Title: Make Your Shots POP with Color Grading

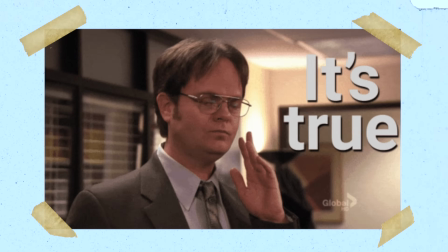8:14 Color grading is kind of like the cinematography of post-production. It has a powerful impact on your videos.
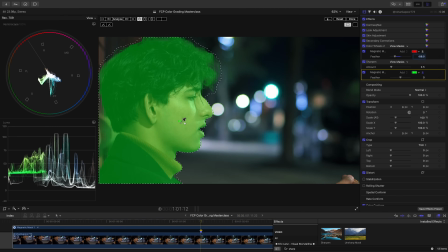8:20 We can also take the sharpen effect in the effects browser, apply it directly to the viewport,
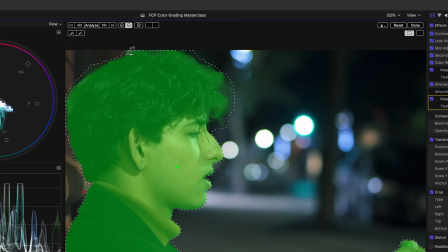8:26 so we can then select what we want sharpened with the magnetic mask, hit analyze,
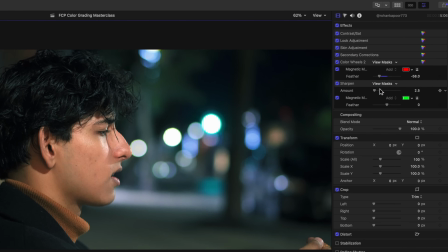8:32 and if I crank this up, you'll see what we're doing. This is obviously way too much. The Final Cut sharpen effect kind of blows, so let's just adjust this to something very subtle, maybe only one or two. And we'll feather this to make it more of a gradual, less noticeable adjustment.
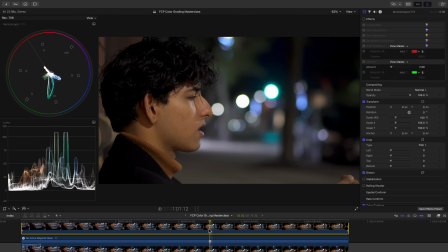8:49 You could call it quits here if you'd like, but I'm gonna throw on one of my favorite plugins to add a little cinematic flair to finish it off.
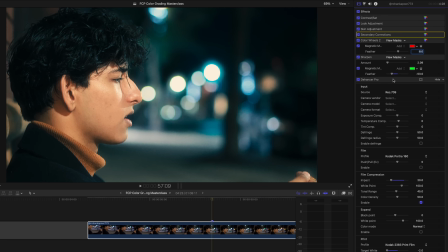8:57 The plugin is called Dehancer. This isn't sponsored and it's kind of expensive, but it does a solid job. So I used it to do a few things. I added some film compression to the shot, which emulates how film handles highlights compared to digital sensors.
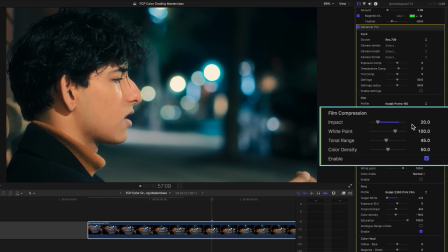9:13 Basically, just compresses and evens out the highlights, kind of smooths everything over in your shot in a way that I think looks good. This next section makes a big difference, but it doesn't work for every type of shot, only for a very specific stylized look.
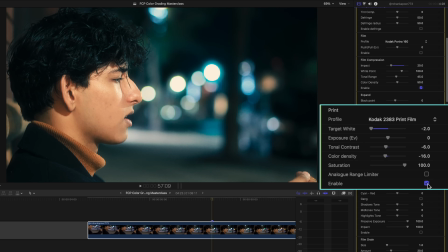9:27 So this print section allows you to make your digital image look like it was printed on a specific type of photo paper or film. So basically, it adds similar colors and contrast that you would get from real film. As you can see, it kind of amplifies the look that we created and makes it look more matte, for lack of a better term.
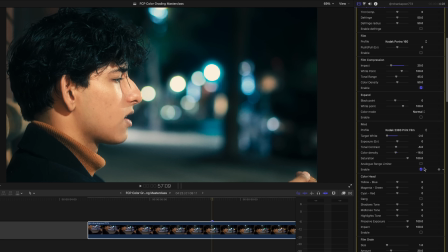9:46 But if this is too much for your taste, then forget about this step, but I kind of like the look of it on this shot. Finally, I added some halation, which doesn't really show up that much in this shot, and then some bloom. The bloom does a great job of achieving more of a dreamy glow for this music video. Color grading makes a world of a difference in how your videos look.
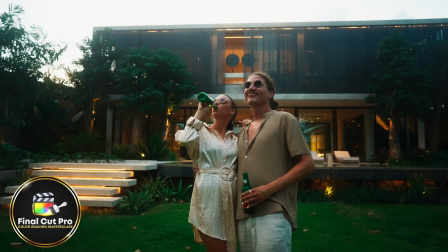10:05 And if you're still not ready to join the FCP Color Grading Masterclass, no worries. Give this free lesson a watch on how you can perfect skin tones. Thank you so much for watching and have a great rest of your day.